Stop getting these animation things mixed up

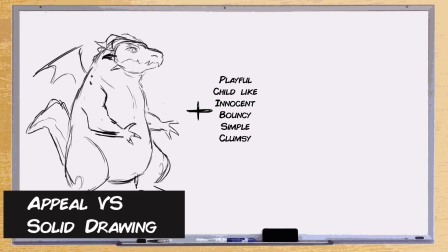244s
Appeal is readability and clarity, and you can't really hit all that with drawing sensibilities like asymmetry or line of action or stuff like that.
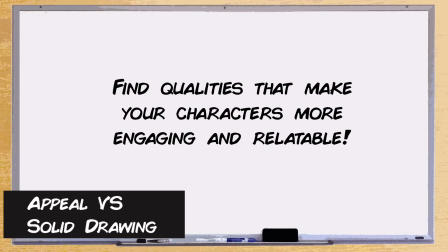254s
It's about understanding the character. It's about understanding how that character moves or acts.
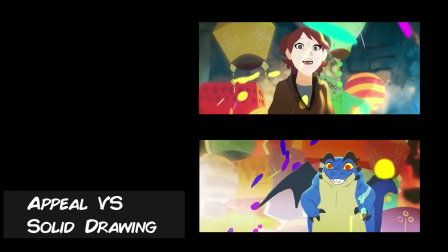259s
A graceful character might just move very gracefully, flowy, and mundane.
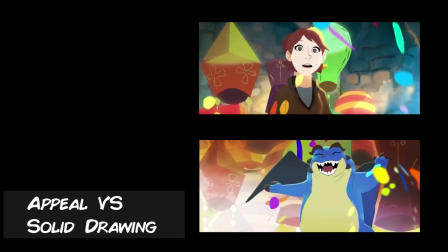264s
Whereas a very exciting, young, and frantic character might be bouncing all over the place.
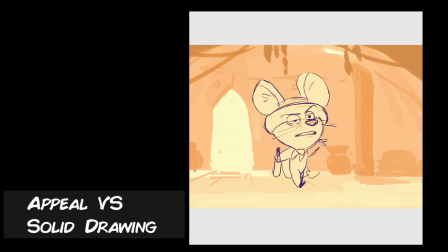270s
And then using those solid drawing skills to show that. So appeal is not just about the drawing sensibilities or the design aspect to it. It's the charm of the drawing. What? You want to make your animation smoother? Add more frames and in-betweens.
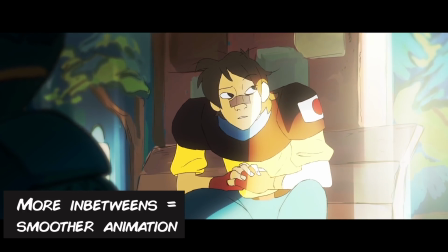284s
There's a misconception where if you just simply add more drawings, more in-betweens and frames,
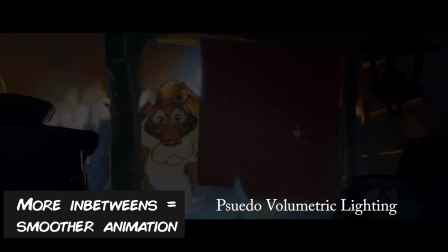289s
it automatically means the animation is higher in production value, it's smoother, it's got that Disney animation touch.
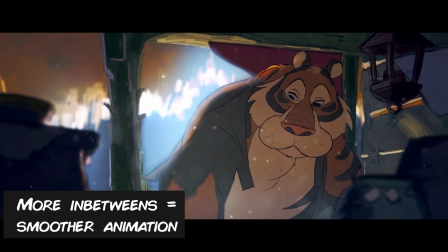296s
But if you lack any awareness of understanding your spacing and your arcs, your drawings are going to feel like they're all over the place.
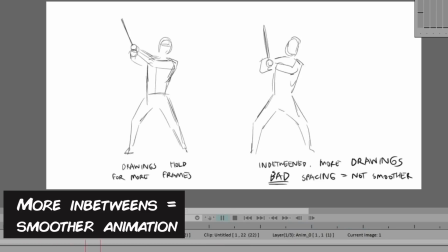303s
You're just gonna feel a bit too frantic, too noisy, too distracting. All right, but let's give benefit to the doubt.
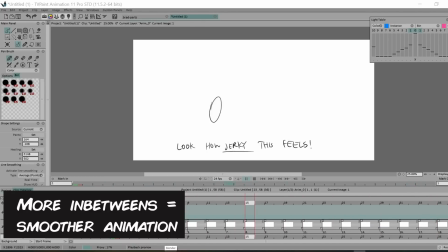310s
Let's say the animation is properly spaced out and the drawings are solid and it's hitting all the arcs and animation.
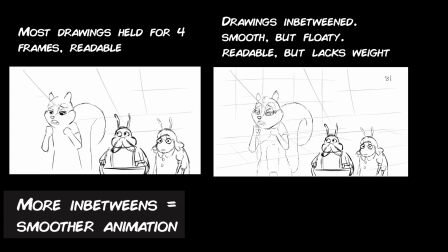317s
Yes, the animation might be smoother, but at the same time, it can also feel a bit too floaty because things are just constantly moving and gliding into certain poses.
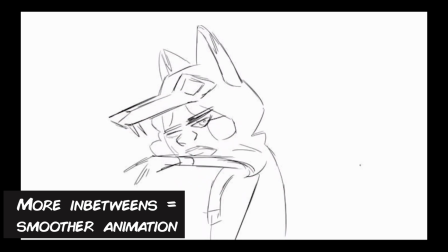326s
Sometimes having more limited frames and just some really good drawings that are well spaced
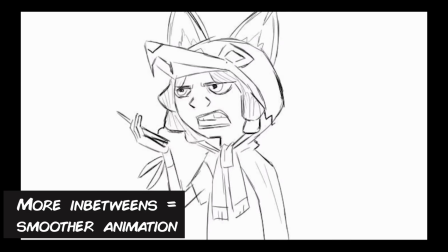332s
from each other is a lot more powerful than just having a shit ton of in-betweens.
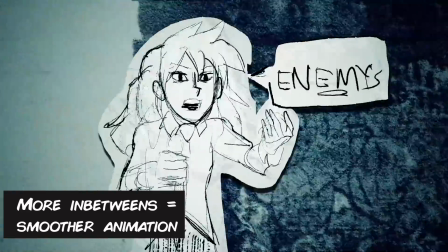337s
Sometimes if you hold on a single drawing for just a few more frames, you actually get to feel that drawing a bit more, you feel the weight of it, you feel the gesture, and you get the idea.
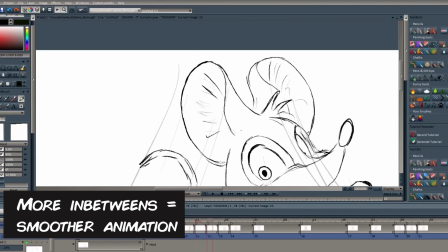345s
Now, if you are going to add a shit ton of in-betweens in your animation, make sure the spacing is super tight and you understand how to utilize spacing in your in-betweens.
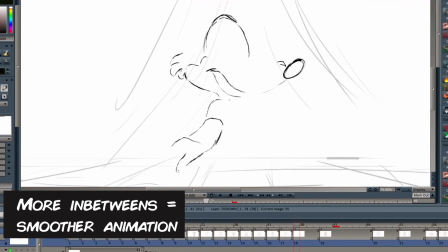354s
Because although in-betweens are known to be the final touch of animation, it can also kill your animation and the effect that you initially had in your key poses.
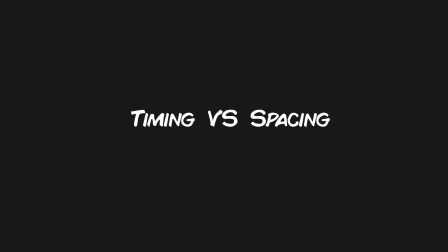364s
Another commonly confused one is timing and spacing. Now, timing and spacing are two very different things.
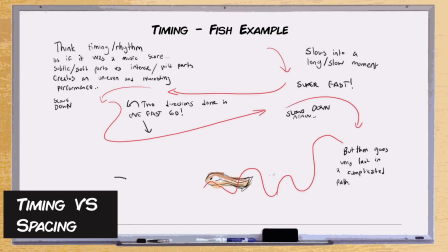370s
Timing is more about how long or how much time is given on a certain action or a certain moment,
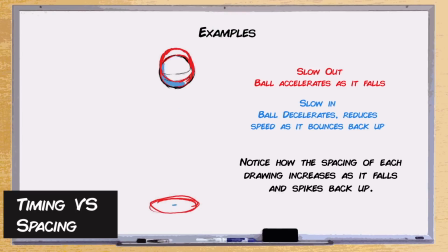376s
whereas spacing is more about how far each drawings are from each other, from the previous to the next frames.
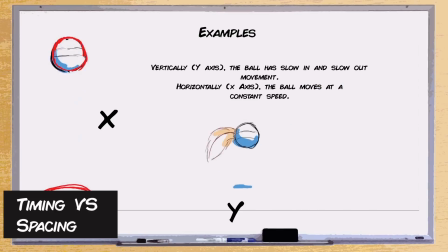383s
Again, I've seen people mistake spacing for timing all the time, and this brings further confusion, and there's a lot of reasons to that.
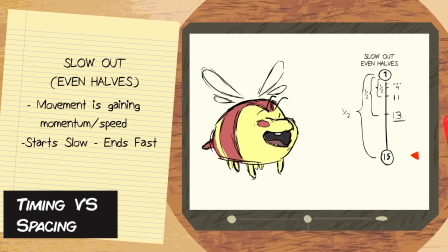391s
The first reason I can think of is because of the charts. Now, there's a lot of schools and a lot of studios that still call these timing charts.
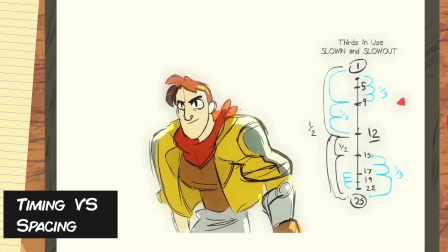399s
I'm actually guilty of this myself when I made my charts video.
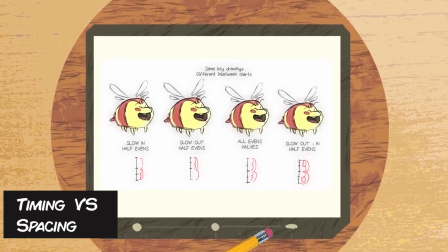402s
But because of this, it's kind of easy to see how people mistake the spacing notes that you get on a chart for timing.
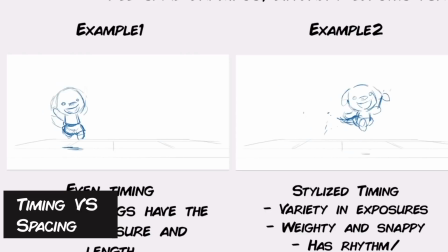409s
Now, I want to show you guys something. Both of these animations have the same amount of drawings, the same amount of frames, and in-betweens. But I can always change the timing for each of them. So one of them has a longer hold for the beginning, some parts of the animation are more stylized than the other, which is more nuanced,
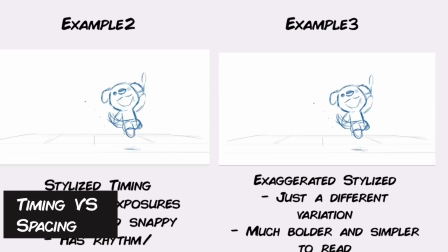427s
and you can get away with so much just by playing around with the timing and how long each idea or each drawing or each frame is held for or how fast they go by. Therefore, I'm basically just changing the rhythm of each of these animations.
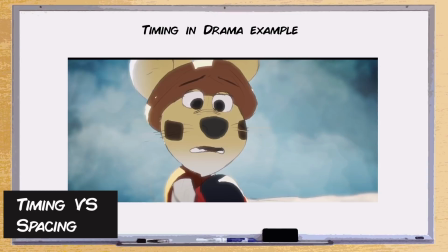439s
And rhythm, that's what timing is. It's got nothing to do with the spacing or the drawings themselves, but just how much time you distribute for each idea.
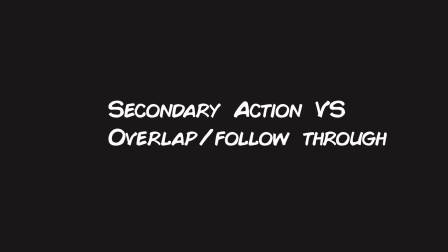448s
Secondary action versus overlapping slash follow through action. Oh my god, this one is the most mixed up of the two when it comes to the world of animation.
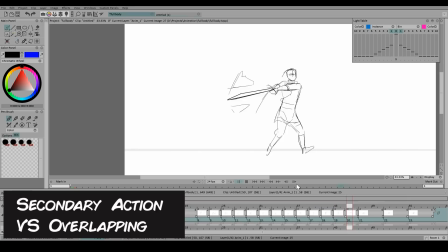457s
Even professional animators get this one mixed up all the time. These two are two very different things.
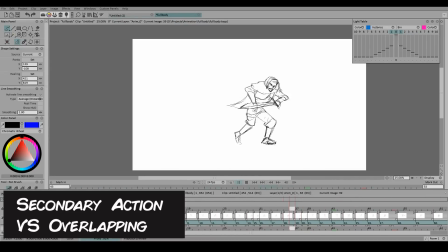463s
And if I were to ask you which one resembles the flowing action of hair or cloth or a tail on a character, which one would it be? I'm pretty sure many of you will call this secondary action, but you're wrong. This is actually overlapping slash follow through action.
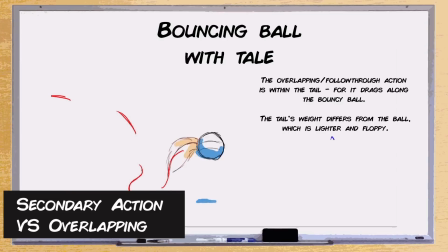478s
Like I said, overlapping action is that follow through of things like hair, cloth. So when something goes down, there's another bit that still completes and continues that movement before it follows the thing it's attached to.
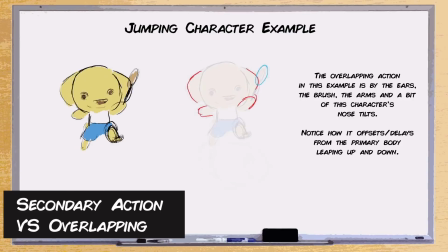489s
And this doesn't always apply to things like cloth and hair. It also applies to body parts.
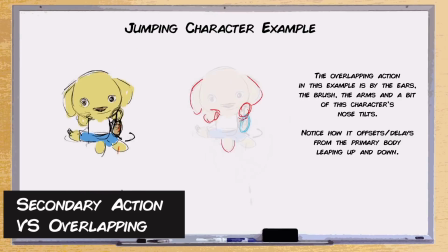494s
Like, let's say if a character is moving around, maybe they have their arms dragging around. With this, you can get organic animation. Now, what is secondary action? Because that's the thing that a lot of people get secondary action mixed up for follow through.
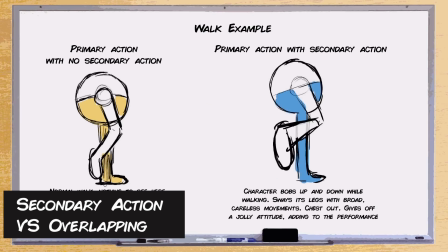506s
Secondary action is a very different one. Basically, the way I would sum it up is that it's basically a layered attitude on top of the primary action.
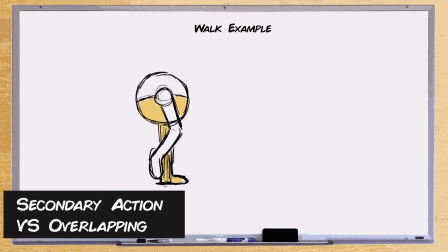515s
So in animation, we have our primary action, which is, for example, a character walking or running or jumping, some very basic thing.
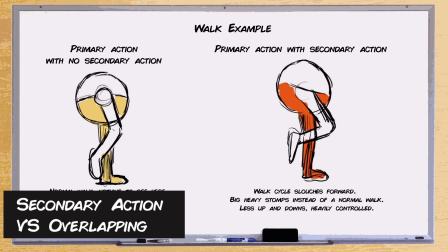524s
And then in the secondary action are little details that describe how that character feels or the attitude or certain nuances that give it a bit more texture and layer to the performance.
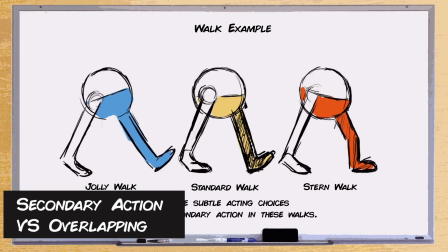533s
So if a character is walking, are they happy or are they angry? And how can you show that?
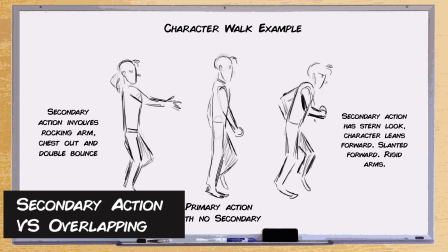538s
What are some nuances you can show that to the character? Maybe we have the character just walking, but maybe we just pose and the gesture and add a bit of additional animation,
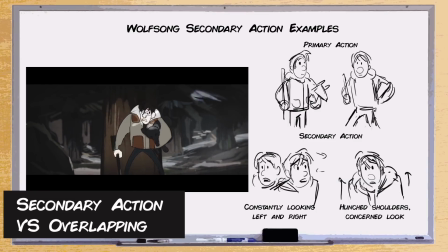548s
like a character just scratching their head or fist bumping the air with excitement. These little nuances is what secondary action is.
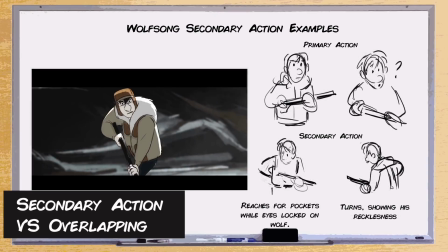557s
And another way to view secondary action for character animation is little acting details on top of your animation. The next one is squash and stretch versus weight. One of the most laziest feedback that I keep seeing in online animation discords
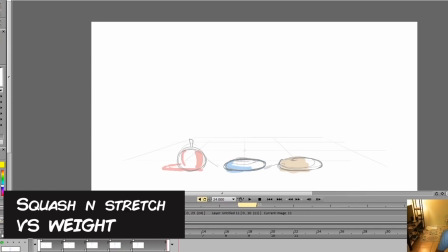573s
and communities is that when someone gives the feedback of adding more weight to an animation, they just say, just add more squash and stretch because that's what weight is.
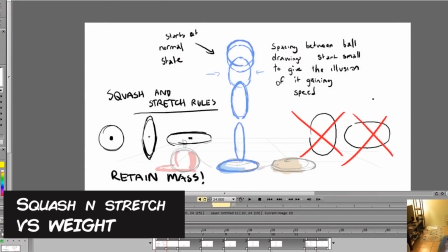582s
But that's not entirely true because you can show good weight with just timing,
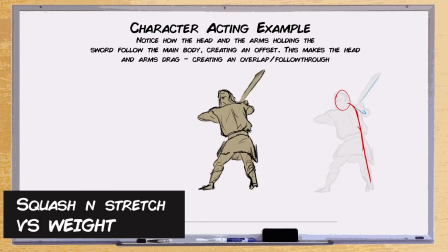587s
how the arcs are portrayed, the overlapping action, the spacing, the slow ins and outs, and the overall drawing.
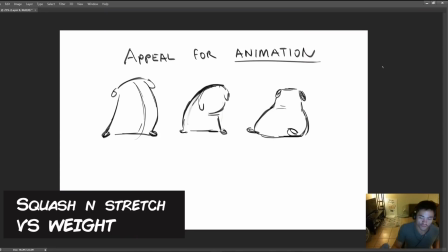593s
And maybe someday I'll do a video talking about how we can use the 12 principles to show weight, one of the most important things for having believable animation.
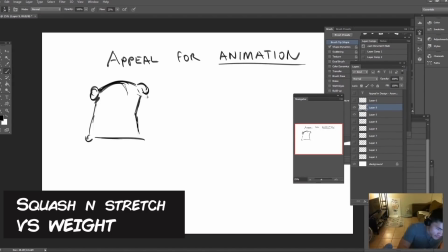602s
And every time someone rants about the 9 old men style of animation or the Disney animation style in favor for anime,
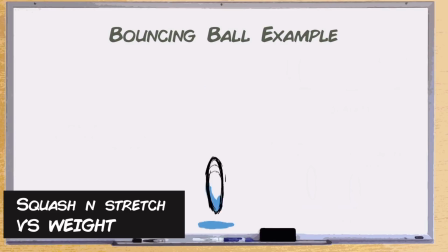608s
they blame it on the obsession of that style's use of squash versus stretch.
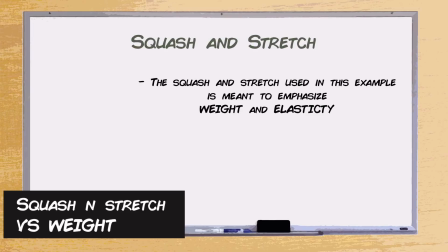613s
It's too cartoony, it's too zany, it's too old-fashioned. But the truth is, squash and stretch is used for things like body parts, like the head.
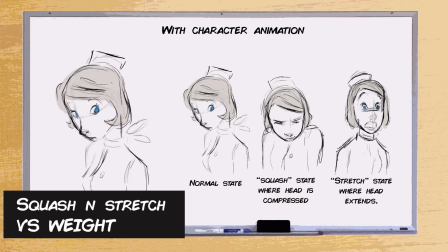621s
So if a character opens their mouth, the part where their jaw meets is where the squash and stretch happens to make that animation a lot more elastic. Even just the mere concept of a character being compressed and a character stretching wide open,
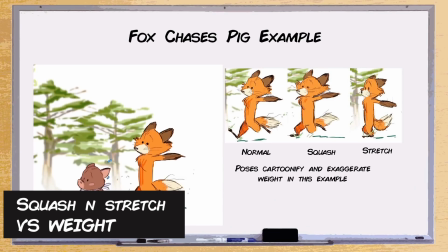634s
these create contrasts and can make the animation feel a lot more dynamic and interesting to see.
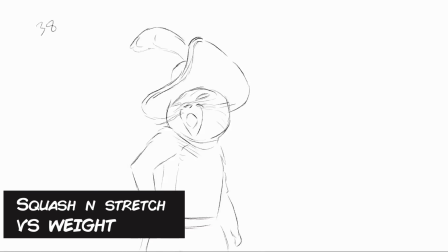640s
The squash and stretch is more of a tool or just a concept. It doesn't always have to represent weight, nor is it the only factor for Western classical animation.
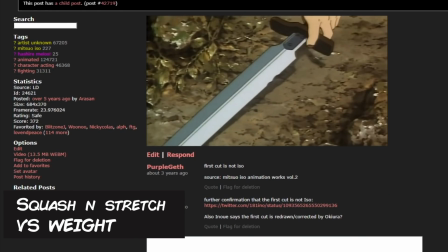649s
Look, just watch some of your favorite anime and maybe you won't be seeing bouncing balls or squash and stretch, but you'll feel the weight.
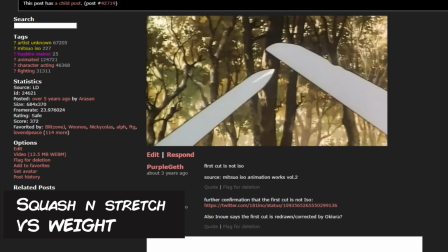656s
And why is that? That's something that you kind of have to sort of observe and study and get educated on.
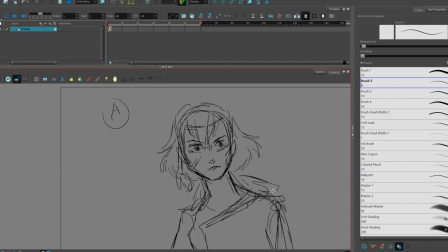662s
So there you have it, that was my TED talk on some of the most mixed up animation terminology that I see people mix up all the time. And every time I see this in animation chats or animation communities where people call the use of heavy reference as rotoscope, it's baffling.
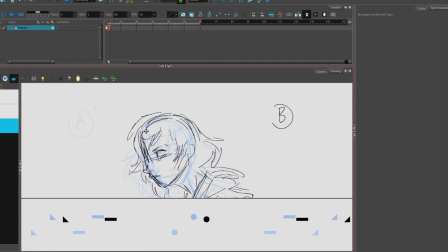678s
And that's when the truth of the matter gets distorted, and that's where it becomes problematic.
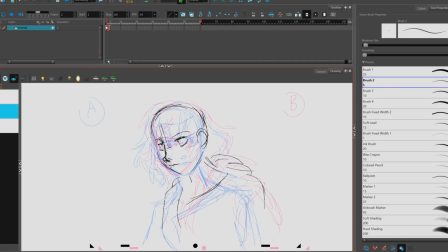683s
But hey, people get things mixed up all the time. The only problem I see from it is the misinformation that it can spread.
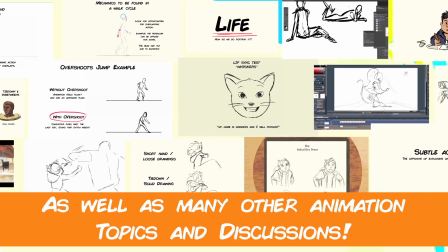690s
Anyways, that's all, bye bye. Interested in learning hand-drawn animation or learning how to finish an animated shot from beginning to end?
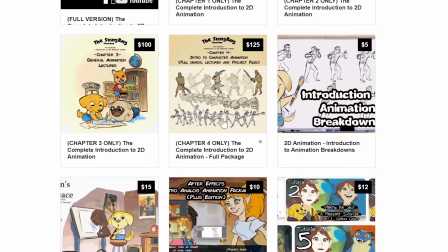696s
Have a look at the store where you'll find the complete Introduction to 2D Animation video course, tutorials, and other resources.
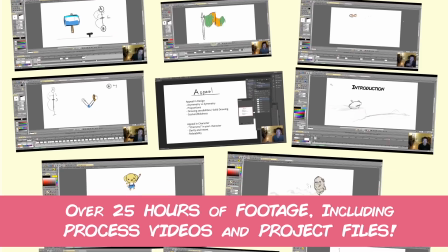703s
Learn classical animation approaches, drawing, lectures, techniques, and other process videos.
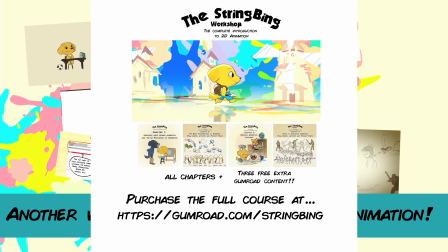709s
Visit the store through the link in the description below.